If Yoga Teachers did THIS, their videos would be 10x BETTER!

There are four mistakes I see yoga teachers making that instantly ruins the quality of their videos.
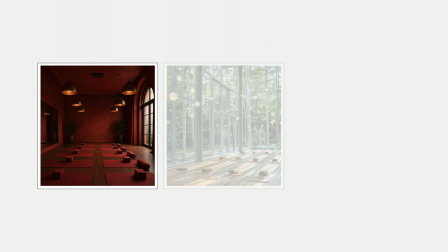[0:05]
But it's not due to their lack of expensive studios or camera equipment.
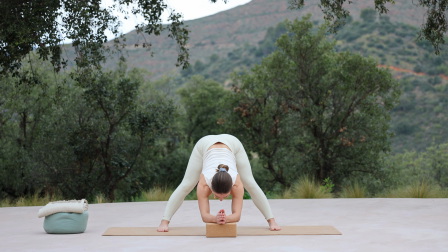[0:10]
You can produce really high quality videos in any space if you know what mistakes to avoid.
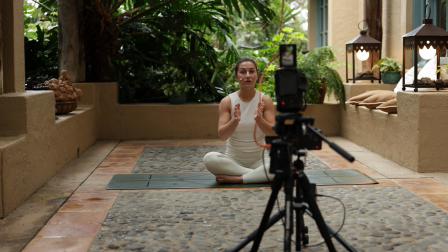[0:16]
So in this video, I'm going to walk you through what they are, how I fix them for myself and my clients, and how you can do the same too.
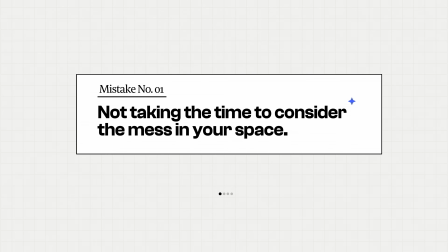[0:24]
So the first mistake to avoid is not taking the time to consider the mess in your space and how it impacts the viewer. So what I see quite a lot is people with a lot of clutter in their background, things that distract the viewer and take attention away from you, the subject. And I learned this the hard way when I received some feedback on my videos about 3 years into my YouTube journey. And someone said to me, "Your videos look unprofessional because they're messy."
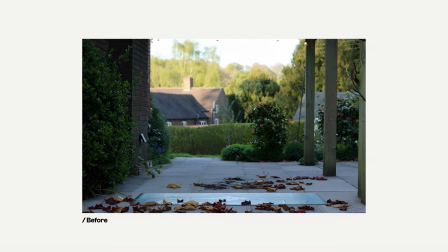[0:55]
I was filming outside, but there was just lots of leaves and moss and dirt on the ground, and it just looked really unkept and unprofessional. At the time, I didn't pick up on it until somebody called me out on it. And now, every single time I'm filming outside, doesn't matter if it's in my garden or somewhere else, I will always sweep up and take the time to make sure that the space is tidy.
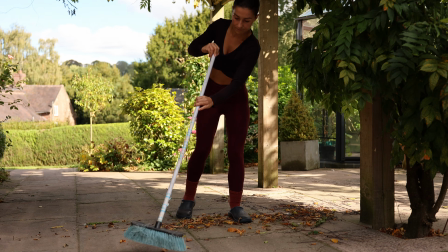[1:20]
It makes such a big difference. Like, I think you can see here, I'm gonna put up some footage where I was sweeping up the other day.
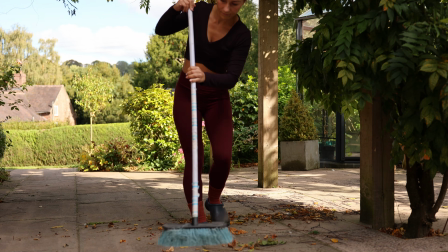[1:26]
The difference between before, when there was leaves everywhere because it's autumn,
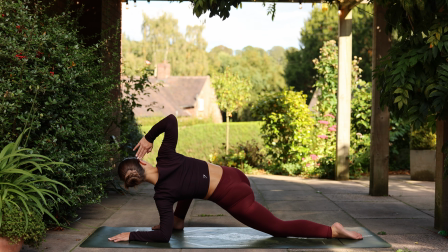[1:32]
and after, where it just looks so much tidier and there's less distraction. The same goes whenever I work with my clients. When I was working with one of my clients, Katie, when she came to me, she needed a space to film in. So we figured out that her living room was going to be the best bet. But she's got quite a lot of furniture, as many people do, in their living rooms.
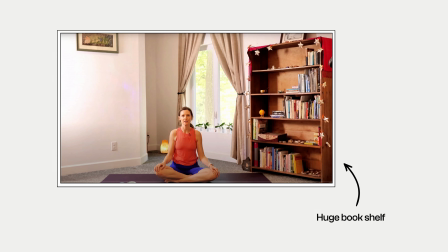[1:53]
And she had this huge bookshelf, nothing like this. It was massive. And it was a really dark wood.
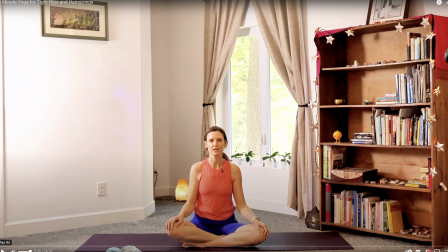[2:00]
So it was just really commanding the space, and it was commanding all of your attention. And if you're a reader like me, I was distracted by seeing what she had on the shelves. And I said to her, it's likely your viewers are going to have the same experience, and it's going to draw attention away from you, which is not what you want. So she bought these little sliders so that she could put under the feet and slide it out of frame.
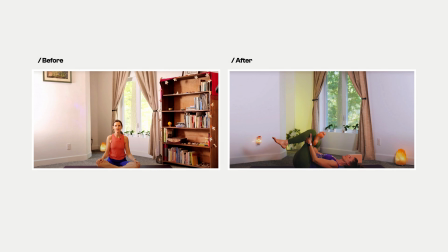[2:23]
And I think we can all agree, when we compare these two shots before and after, the second is a drastic improvement. So it might seem like a little detail, but take the time to remove the clutter because your students will get a much more relaxed experience. Just quickly, if you're getting value from this video, I think you'll get even more from my newsletter. It's for yoga teachers who want to teach online. So if that's you, come and join us. Just click the link in the description. Now, when it comes to taking time as well, something that I see a lot of people rushing is setting up their camera and setting up their shot. And this is mistake number 2. Now, earlier this year, I was working with a very well-known photographer and videographer, Alessandro Sigismondi.
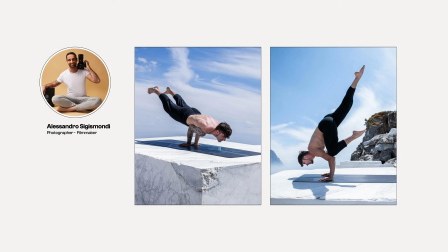[3:11]
Maybe you've seen his work. I'll show some on screen now because his work is just incredible. But when I worked with him, I wanted to really shadow him, watch his process, learn everything I could from him.
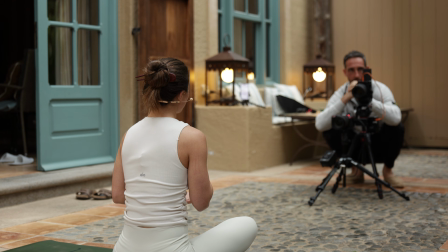[3:22]
And the first thing I picked up on was how much time he spends setting the shot. I'll be honest, I was kind of stood there like, this guy's taking forever. But then when I compared the shots afterwards, I was like, you can take all the time you want. This really produces results. This makes such a big difference. Just taking the time to consider how well balanced the shot is. If you've got lines in your image, maybe it's the borders of walls or doors, how can you line those up with the frame?
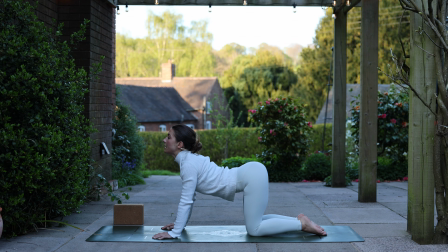[3:54]
Whenever I film outside in my garden now, I have these slabs on the floor, so I always make sure that my mat lines up with the slabs.
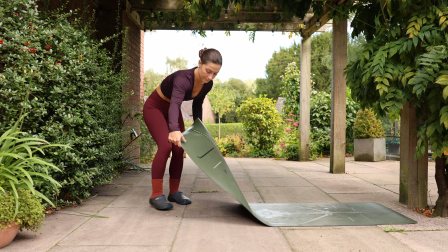[4:02]
And this is helpful visually because it just looks better.